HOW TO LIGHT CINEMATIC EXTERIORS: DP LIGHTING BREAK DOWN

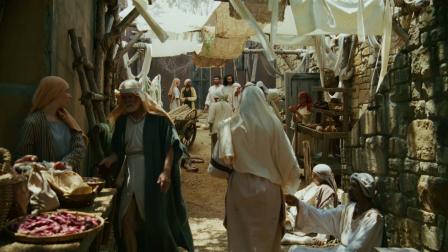As a DP, creating dynamic images during midday sun like this can be really difficult. I'm gonna show you how I did it on a recent TV show. I wanna start off by showing you the sequence so you understand the space we're in and what we needed to do. Our first shot establishes the alleyway that we are shooting in.
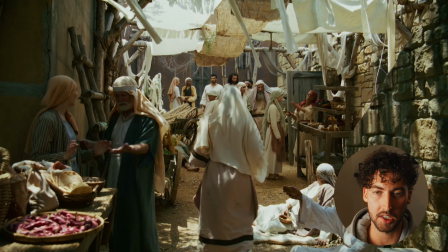We see some of the people in the alleyway. We see Jesus enter from the back. We see his reaction.
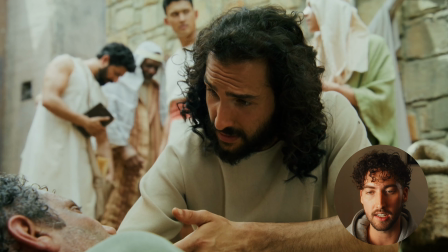This is the frame we're gonna focus on later. And then we see a few more of his disciples having interactions in the background.
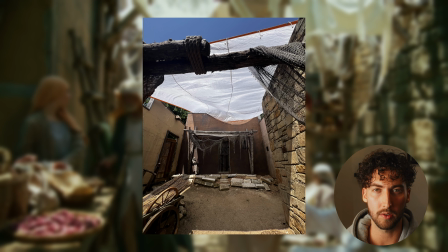Now that you know what the sequence looks like, let's look at some BTS. My main lighting tool for this was a 20 by 20 silk that we tied to surrounding buildings and walls.
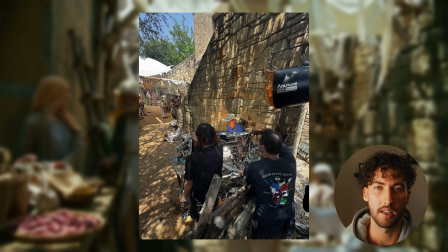Basically, this just cut down the back of the alleyway that was getting the majority of the natural sun. The second tool I used a lot was a 1200D from aperture with the narrow reflector on it. The narrow reflector gave us a better throw and also a little bit more output because we are shooting midday.
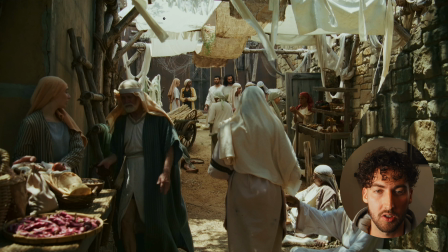One of the things that really helped was having the art team put these natural linen sheets to break up the light. These help so much, especially because we can't obviously show there's a 20 by overhead, but this helped kind of break up a little bit more light and also give us little speckles, as you can see down here. This is actually natural light,
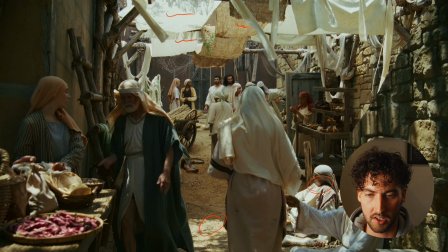undiffused, nothing. You can see it hitting some of our talent here, and that just made it feel a little bit more real. And we didn't really need to control the lighting as much on this side of the alleyway, really just at the back where we were shooting.
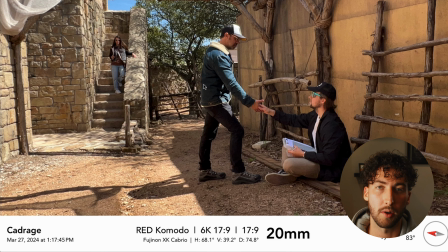This is an image from our location scout, and as you'll see, we actually didn't use this shot in the sequence because we ended up looking down the backside of the alley and deciding it didn't look very good. So one of the things that I really want to mention is, as a DP, you have to work with what you have.
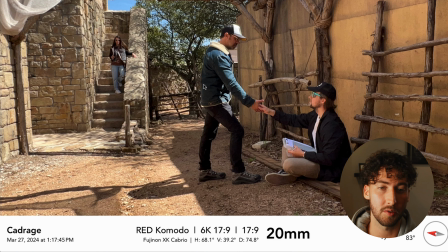Don't get too set on one idea, because if I had gone for this shot, you would have seen a lot of really hot highlights down at the end of this alleyway. So instead, we shot around it. We used the linen hanging overhead and we switched our angle. So overhead here, you can see this is our 20 by.
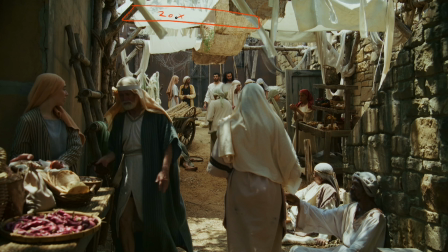That's directly hanging overhead. You can't see it because it's hidden by the linen, but that is what's giving such nice fall offs right here, taking down all these things and making this just a little bit more controlled,
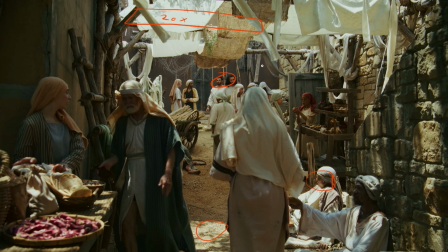giving us a little space to work. Now, we did have a 1200D in this frame, but I would have to say it's not playing a whole lot. But if you wanted to know, there's a 1200 right back there, trying to just give these people a little bit of an edge. I don't think it played that much in this scene, but it is there, and we use it later. Now, this is where it gets really interesting, right?
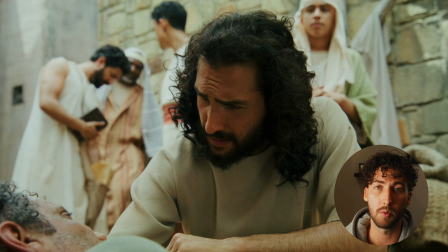You can only do so much lighting on the wide, but when we get into a tight, you're gonna see a few more things. First thing let's address is our 20 by silk. This is still in the same position it was, giving the nice softer fall off on the left side and also providing our key for our main actor.
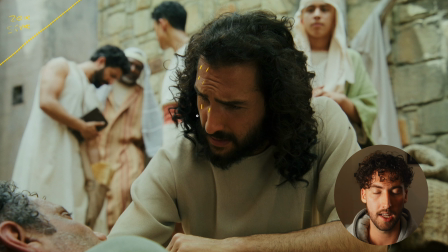Right here, right here, right here. This is all the 20 by doing a really great job. It's a 20 by of silk. I would have rather gone with a 20 by of highlight, but I forgot to put in my rental order, so the 20 by silk was doing a great job. The next thing we did is we put a 4 by of neg on the right side of the frame. This is super common in tights to jump in and give a little bit nicer contrast ratio.
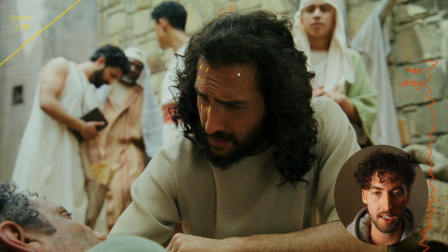So you can see this off to the right side, and this is really giving a lot of this fall off coming down the right side of our actor's face. The last thing I really want to key in on is our 1200D that we had off to the right side of the frame. Now, historically, for the rest of the scene, our 1200 has been over here,
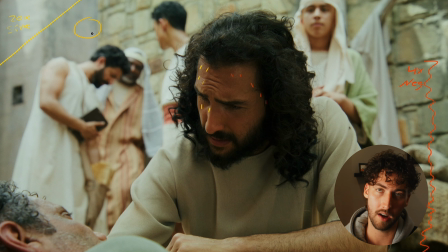hiding behind this wall. But for this, because obviously we could see that, and it wouldn't hit our actor, we had to move it to the right side. You can really see this coming along the top of his head and his hair, and then really obviously down right here in his armpit.
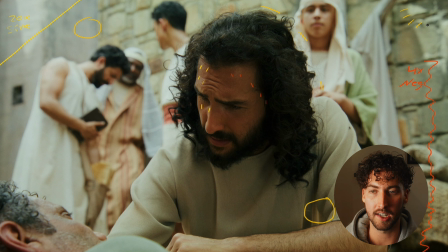Our 1200 was positioned right over here with the narrow reflector and about a half CTO on it. That's giving us a nice hair light, some nice definition from the background, and just livening up the image with a little bit of color, as these are mainly cool tones, so bringing in a warm tone was a really nice touch. Although this scene wasn't super intensive on our lighting units, what we did have to do was really work with what we had. We had the linen strips above, we had the 20 by, and we had a wall to our left providing a natural blockage from the sun as the day progressed. So that's the biggest thing I got out of this, was use the lighting and use the modification where you can, but if you work with what you've got, you're gonna be able to double that instead of just throwing lighting fixtures and scrims at a scene.